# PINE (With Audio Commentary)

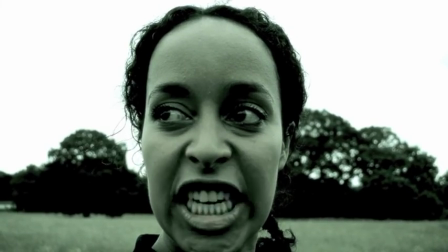(24:49) kill him.
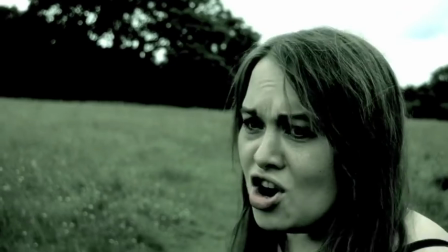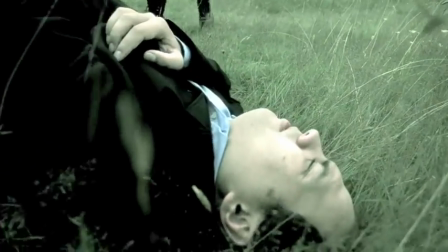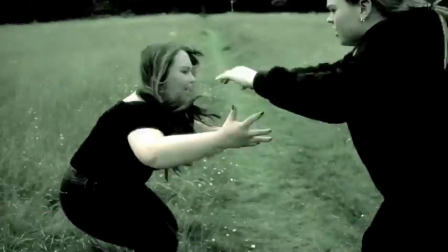(25:01)
And again, here we go. First big sort of action scene in the movie to set up for the big finale.
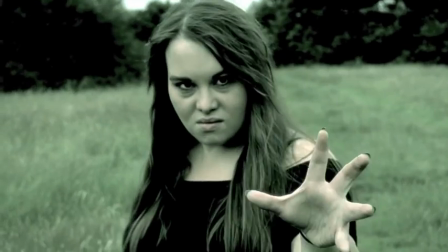(25:11)
And this scene right here, everybody in the premiere, honestly, was
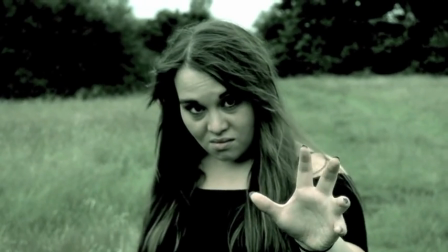(25:17)
like, oh my God, you know, oh my God, what's going to happen here? And, you know, and like they were literally getting so into this bit.
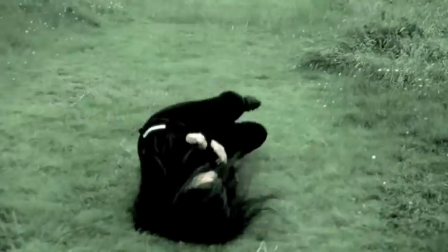(25:24)
And then when this stab actually happened, like everyone went, oh, like it was great.
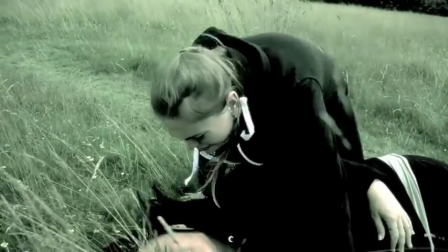(25:32)
But again, it shows what Penelope can do with her powers and, you know, what else can she bring.
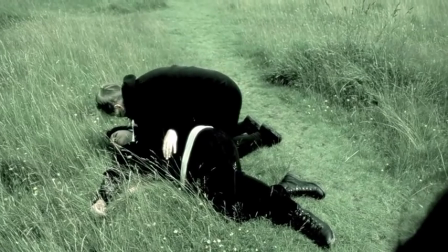(25:37)
Now, this part, which is coming, was actually a proper fall.
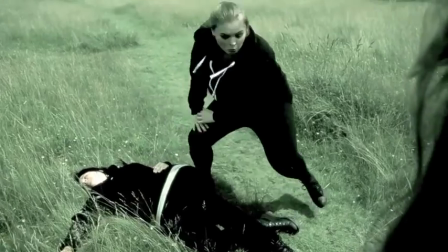(25:43)
I'll just not talk over it 1 second.
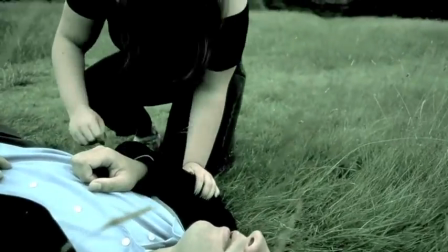(25:48)
Right, so right there, April actually slipped when she had to stop, and she slid across the field.
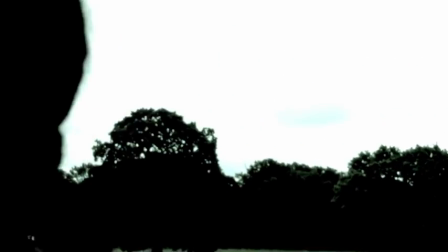(25:56)
And we loved it so much that I said to her, I am going to use that for the final.
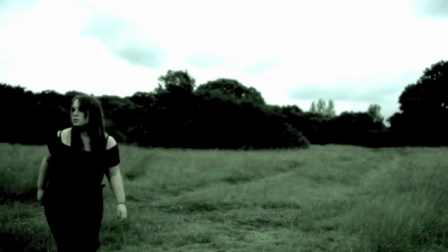(26:01)
And we watched it back and we laughed, and April said, yeah, you can go, yeah, go for it. And when that was premiered, everybody cracked up at that because it was a proper fall.
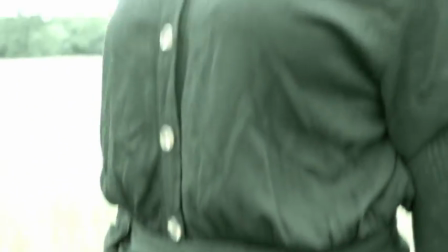(26:10)
And it was great. I loved it. I thought it was just so funny. So we used it.
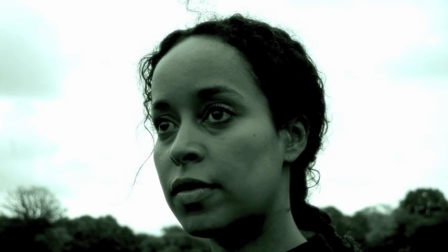(26:17)
Just so funny.
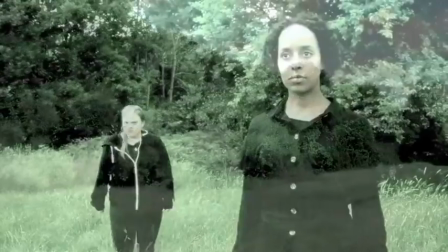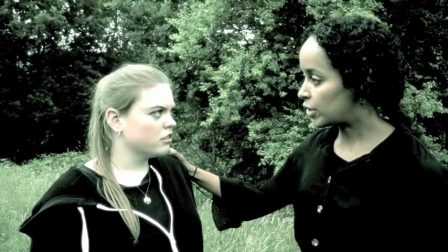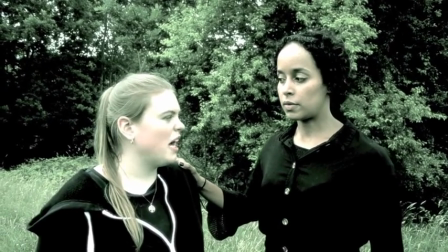(26:30)
So what we're going to do now is, like, when you see Erica there, I love how she's always focused and staring out into the distance.
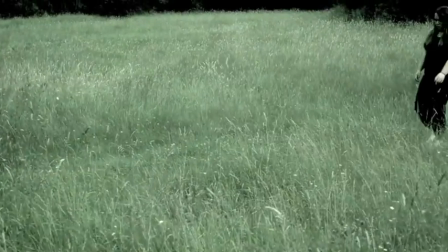(26:38)
And that's what I always wanted. I said to Rihanna, your character always focuses out there, just stares into the distance, always watching, always looking.
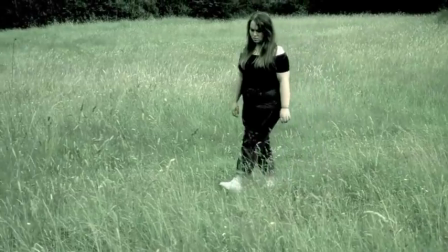(26:46)
You know, in a way, she's like an eagle, just always looking around and just searching.
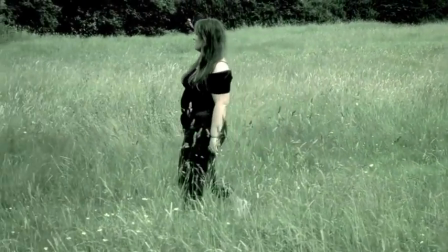(26:51)
And it's what we added into the film.
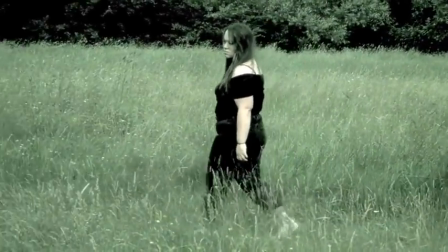(26:58)
And this part obviously shows now that Penelope is just, she just feels like she's got nothing left to lose.
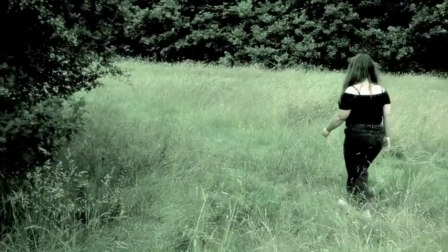(27:03)
She's lost her best friend. She's lost her parents. And now she's like, I'm just at that stage now where I literally, I'm so depressed.
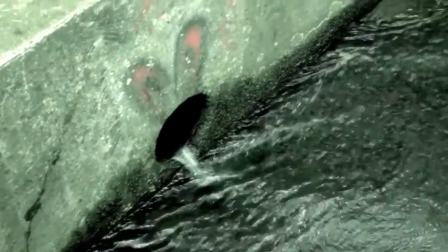(27:11)
I don't care what happens next. And this is what,
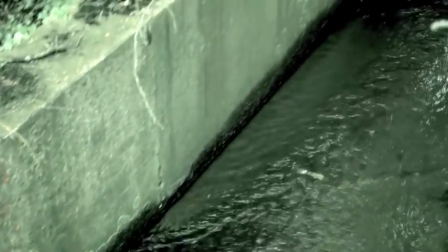(27:16)
like when the scene happens next with the two men that come in, it shows that her anger has now reached a limit of,
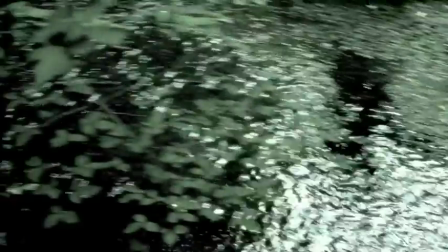(27:22)
I will kill to stop anything now. Like she will kill.
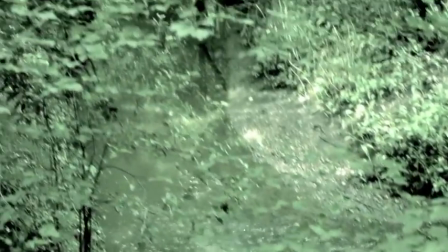(27:27)
So that's what the whole next part is focusing on. Chingford has a lovely river that always flows by.
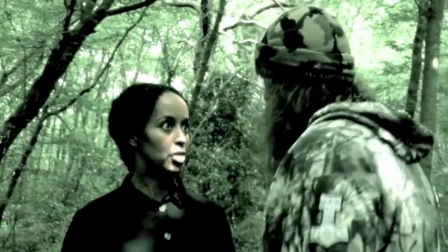(27:36)
We always, I always like filming the river, especially when it's all nice and filled up.
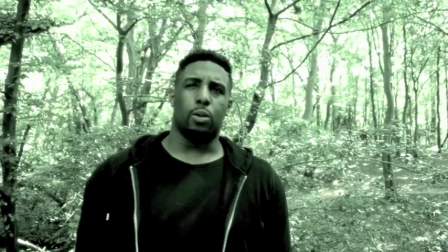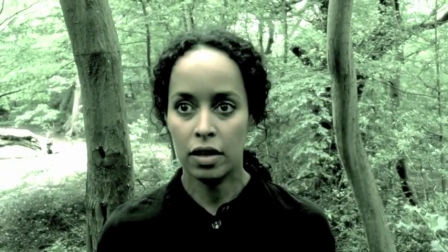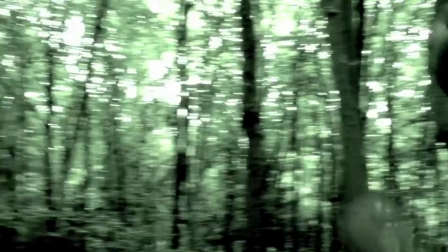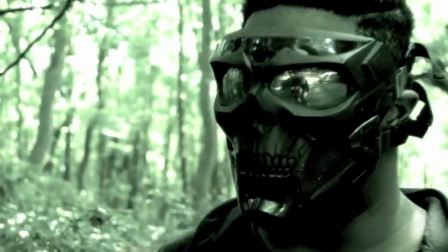(27:56)
Jaden here brought his own mask and his own weapons, like, for the films, and it was great.
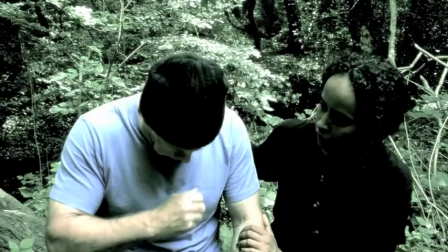(28:02)
I loved it. I'm so glad he done that. When he put that mask on and he walked, I absolutely loved it.
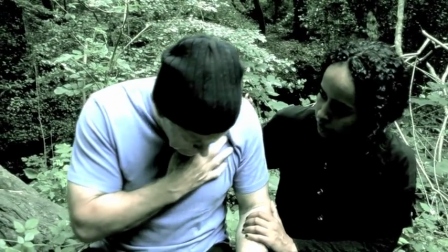(28:07)
I think Jaden honestly did such a fantastic job playing his character of Jackson,
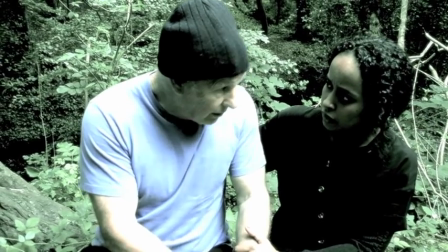(28:12)
and I was just so happy to have him on board to do that.
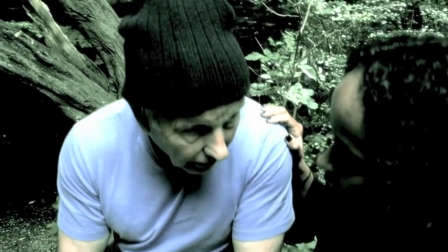(28:17)
That's what I'm saying. He was just fantastic. And the fact when he brought the mask and showed me, I was like, mate, you have got to wear that.
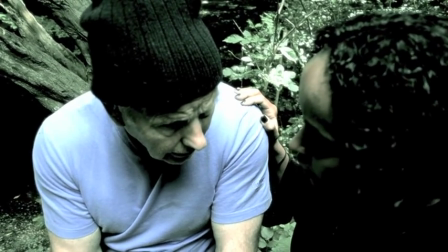(28:23)
It is perfect. Really adds such a, like, a stronger, dark atmosphere for his character.
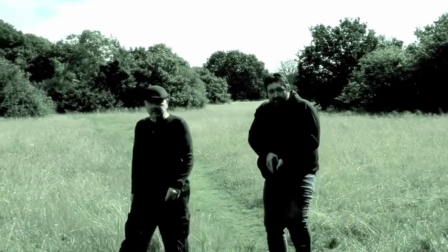(28:31)
So Ray Neville and Beau Anthony, that play these two guys, obviously the scene is to show, as I said, Penelope's rage has lost it.
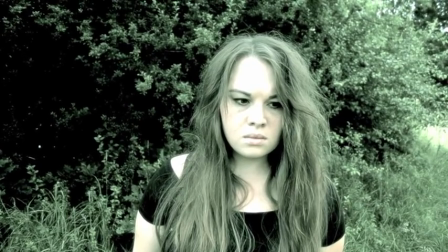(28:39)
I wanted these guys to come in because the two men are a symbol to show that,
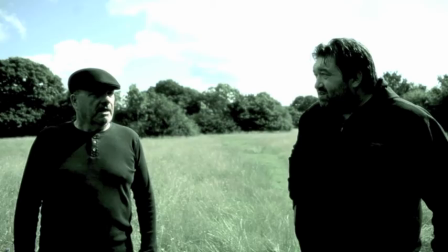(28:45)
you know, these guys, you know, even though they're human, they don't care, like, what's going on, and,
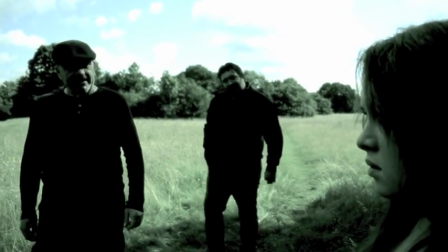(28:50)
you know, they're being horrible. And you know, this is to show that Penelope is now at that stage where she just doesn't care now.